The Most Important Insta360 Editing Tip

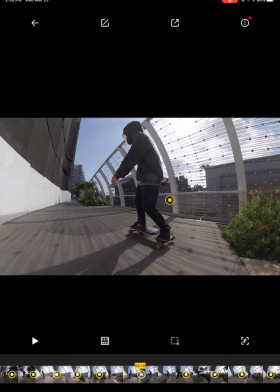(8:12)
So here we notice he starts to shift over, but we don't want to start that movement until maybe here.
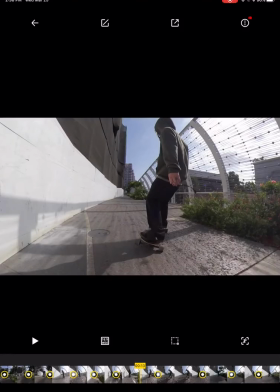(8:19)
And so we're going to throw a keyframe there. And then that's just going to be automated right there.
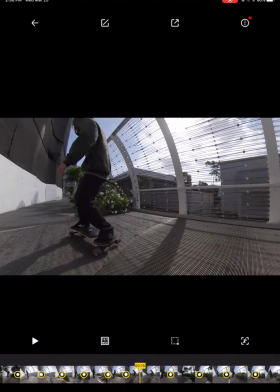(8:26)
And so now we want to come back to the center point here.
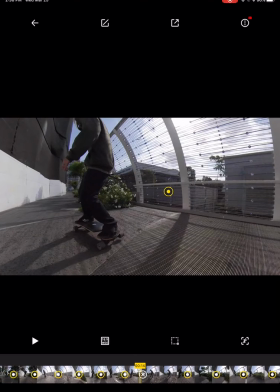(8:31)
And so this movement just happens to be fast enough that I think this last keyframe
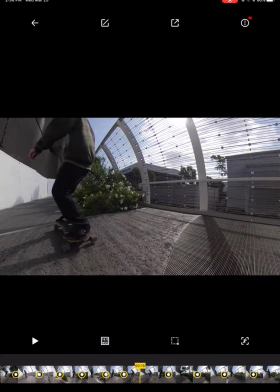(8:36)
is going to be okay. But let's go ahead and put that here again.
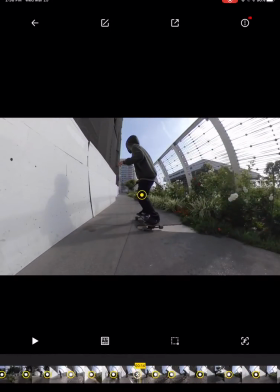(8:42)
And now it's picking up to where I edited it before. So let's look one more time at our work and see how smooth this got.
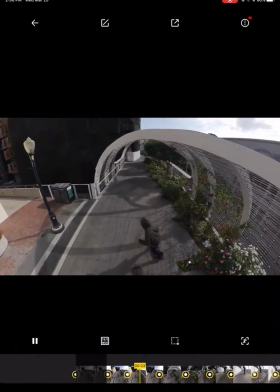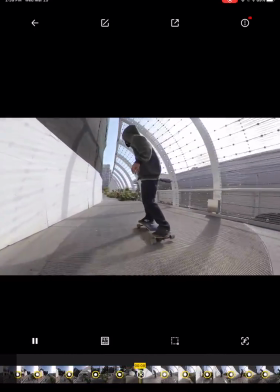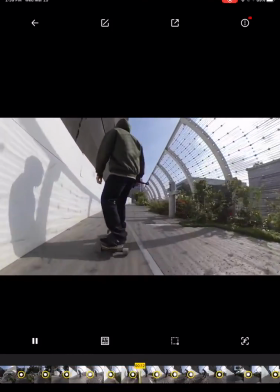(9:00)
Now it's going to change as he goes to the side here.
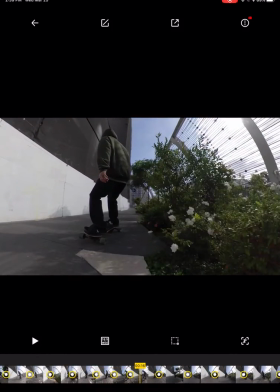(9:04)
And so now that was a little too jerked back for me personally.
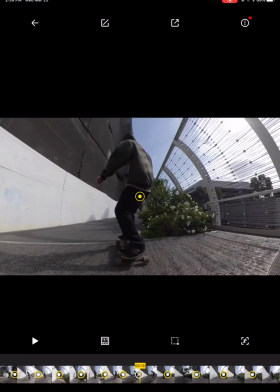(9:10)
You notice that the camera, boom, right there, it kind of, that might be a kind of a cool effect.
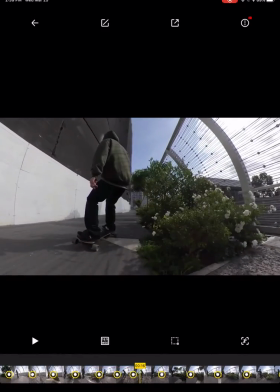(9:17)
And the shot is so short, so maybe what we can do to make that a little bit less
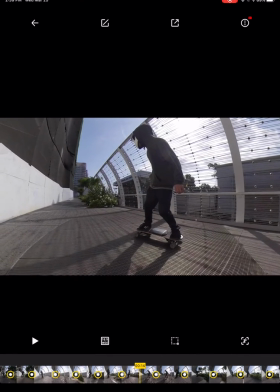(9:23)
jerky is to not point the camera so far over. So we'll re-keyframe it a little bit ahead of him.
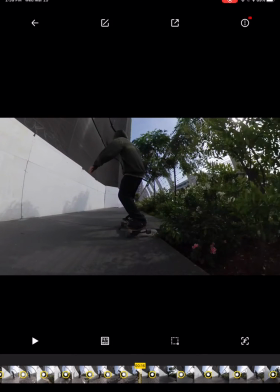(9:32)
So now that smoothed that out a little bit. But now that I see that, I kind of like that that camera movement.
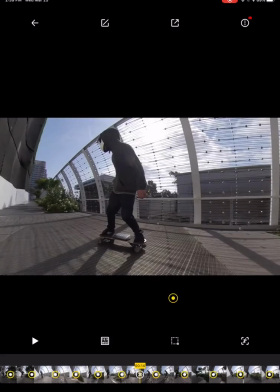(9:37)
So we'll go ahead and put that back here, take a look.
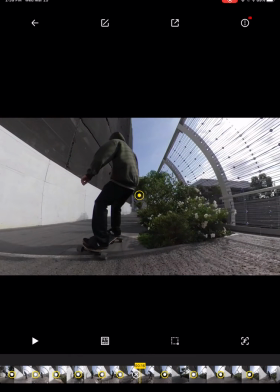(9:41)
And you see how fine-tuning this shot really makes a huge difference on how it ends up looking. And so really, to summarize, you don't want to have too many keyframes.
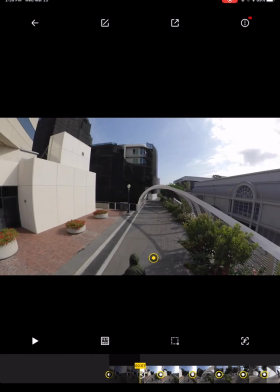(9:53)
You always want to use the pivot points.
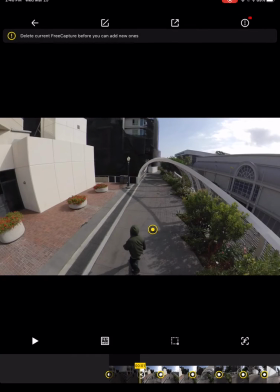(9:58)
You don't want to use any other of the automated features because it just gets jerky. And you definitely want to always keep, you know, your subject in frame, because here we're in 16:9 wide, but say for an Instagram feed post, you really want to be square. And so you see,
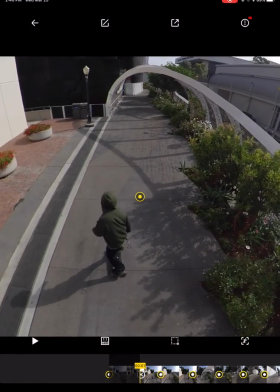(10:16)
if we move that over to say 1:1 wide, we don't have to re-edit this shot.
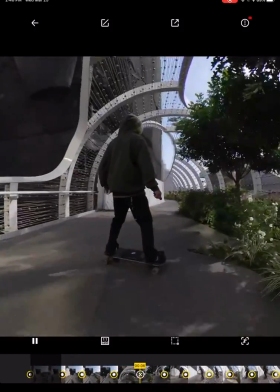(10:23)
It still looks really good because we kept everything center.
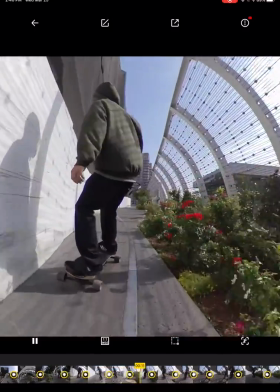(10:28)
Sometimes, you know, depending on the shot and the movement, that's just impossible to avoid.
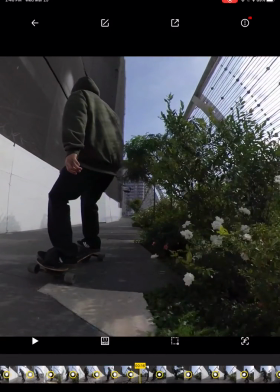(10:33)
You know, you really have to reshoot it, re-edit it rather, for a wide or for a square. But this will get you a lot smoother shots
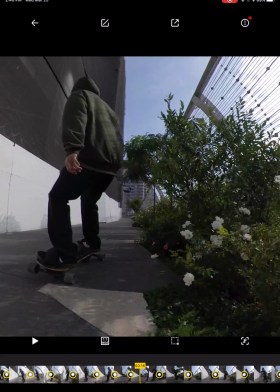(10:46)
and really be a lot better for, you know, whatever you're doing, which if you're just trying to impress your friends or gain followers or whatever, it's going to make these really awesome inspirational shots with your Insta360 cam. So if you have any questions, hit us up in the comment or support@summerboard.com.
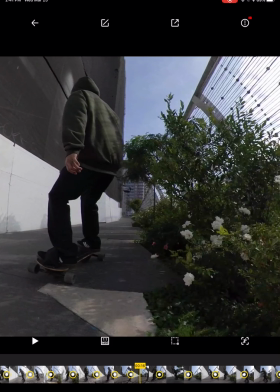(11:04)
We're always open to share our secrets of shooting and editing, and we'll follow up with even more tips and stories. So thanks, everyone. Take care.